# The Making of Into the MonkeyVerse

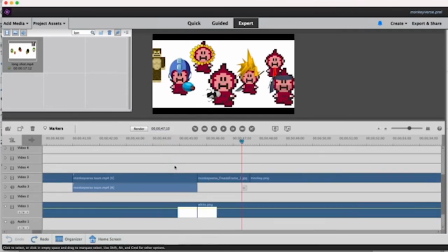If there's one thing I could have changed about this, I wish I would have given them walking animations. It was just,
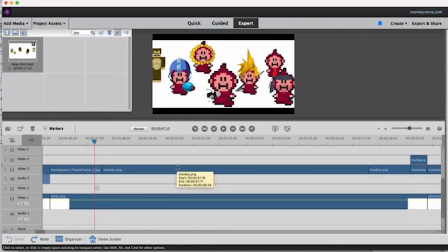it felt like too much work because I would also have to adjust for other things,
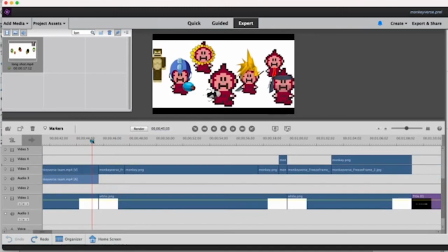but I also find it much funnier that this one just slides in. And I also added a keyframe zoom in as well, just to add a little bit of drama to it. And then I actually have a freeze frame here, which is just a screenshot of this, just so I could hold the shot a little bit longer.
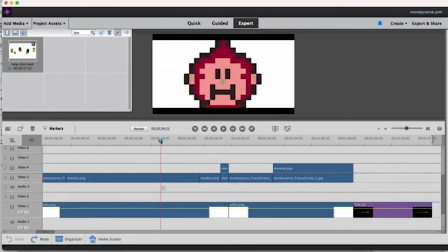So this shot of Bumble Monkey doing his big jump towards the end is actually not really all of that different from what I was doing before. By having a keyframe into him getting bigger, I simply keyframed him moving upwards, changing his Y position.
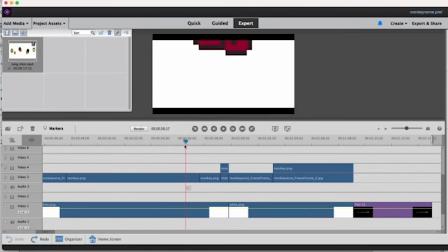And my rule is that generally 4 frames of it is enough to get a really good quick motion. And I decided to just leave a little bit of white here. I held on the shot for just a little bit longer just so that the viewer could process that he even moved. And here is simply more keyframing, but playing with the rotation.
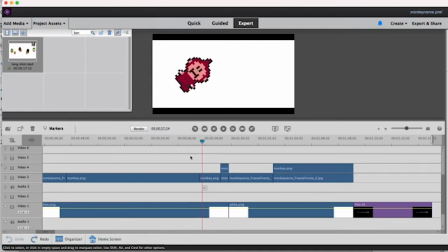I played with the rotation a little bit to get this sort of arc sort of motion going. And then once he reached the peak of the jump, simply turned up the rotation to go much higher, much quicker, so that it would be a much quicker spin. I added a bunch of whooshing sounds here, also just for dramatic purposes, because I thought it sounded cool.
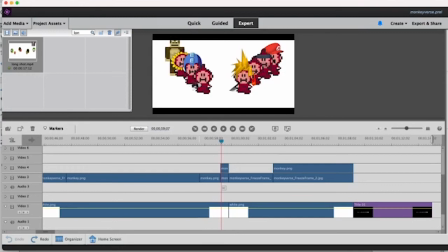And in the following shot of the monkey team, which by the way, this is just a Photoshop file of them all layered on top of each other. Since Bubble Monkey has already moved, and as we saw in the previous shot, was moving very quickly, I decided to cut down his dropping animation to 2 frames here.
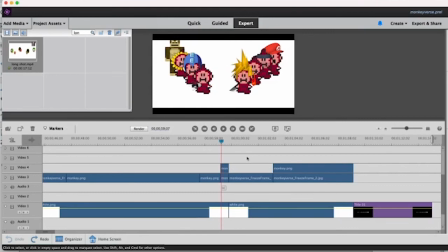So that way it feels even quicker than his takeoff, which it should since he's coming down now. On his land, I added the sound effect of him landing there. That sound effect comes from Dragon Ball Z. It's just a sound effect I've always liked. So most of the shot is actually just Bubble Monkey landing, and then the rest of the shot, like before, is a freeze frame.
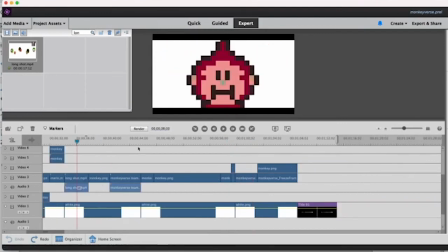I also didn't go over before when they approach him. They do their join us on our quest for the big banana,
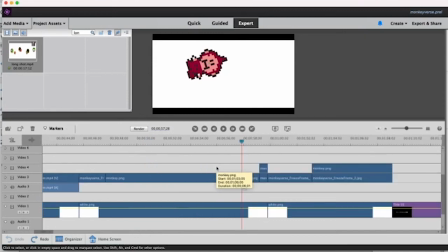which I just thought was funny because I simply needed a reason of why the hell are all these monkeys from different universes teaming up,
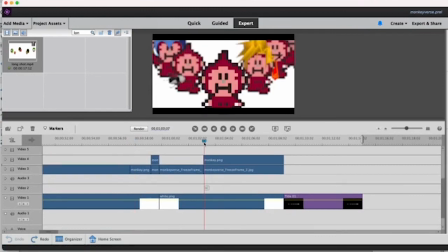and it's to acquire the big banana. So in the next shot, I removed Bubble Monkey from the shot and then re-added him in, but put a Gaussian blur on the background graphic so that it would give the illusion that he's in focus while they're slightly out of focus.
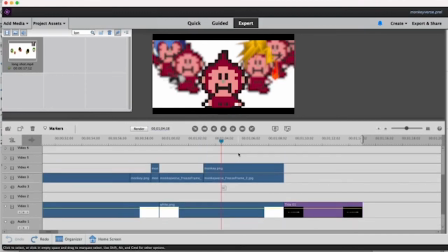And you get also that drama of the more three-dimensional space because of the way it's zooming in. And as it zooms in closer on him and gets more in focus, they come more out of focus, but I was careful not to blur them too much or else the effect would have stopped working.
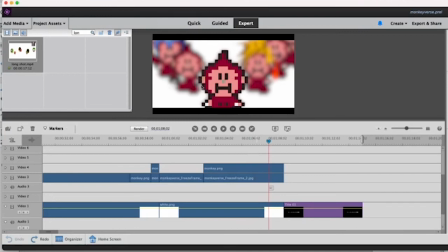I gave Bubble Monkey a drop shadow as well, simply to differentiate him from the background a bit, especially since there's a bunch of darker colors on the borders as well as on the other monkeys. And Bubble Monkey's final big line at the end is "Let's kick ass and chew bubble gum."
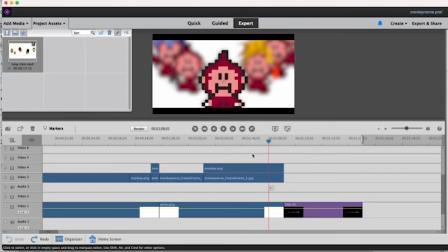A lot of people thought it was a reference to Duke Nukem that I showed it to, but it's actually a reference to the 1980s John Carpenter film They Live, where the main character says the same line, and I thought it worked as a double entendre since Bubble Monkey chews bubble gum.
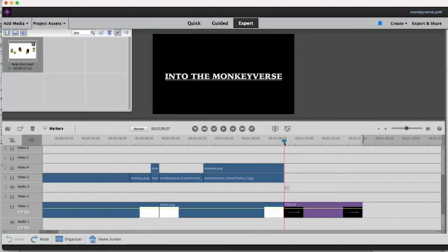And I decided to go with this font for the ending title just because it kind of reminded me of Evangelion and just the super over-the-top science fiction weird fantasy nature of this. I thought Evangelion was the perfect thing to reference at the end.
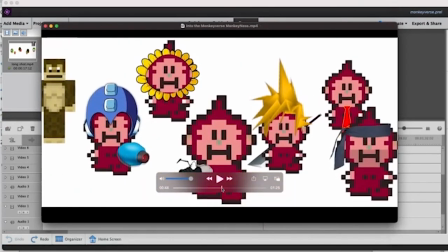Another thing I wish I could have given a little bit more time is that when Portal Monkey says his line here,
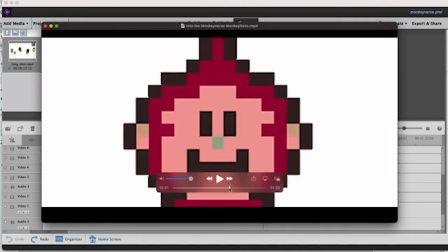I wish I could have given a little more time. I feel like it goes by a little too quickly, but I had to keep it in time with everything else.
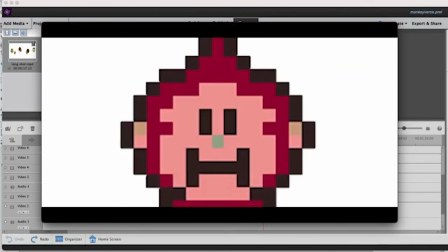Which, by the way, the welcome music from Mother 3, as I mentioned before, it meaning to take place right after that series ends, not the game, but my series. And I also found that it's a nice loop because Mother 3 is all about kind of the death and rebirth of a world,
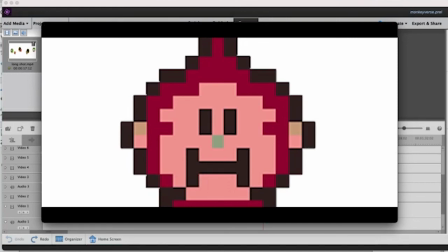that you have Welcome, which plays at the beginning, playing now right after the ending again.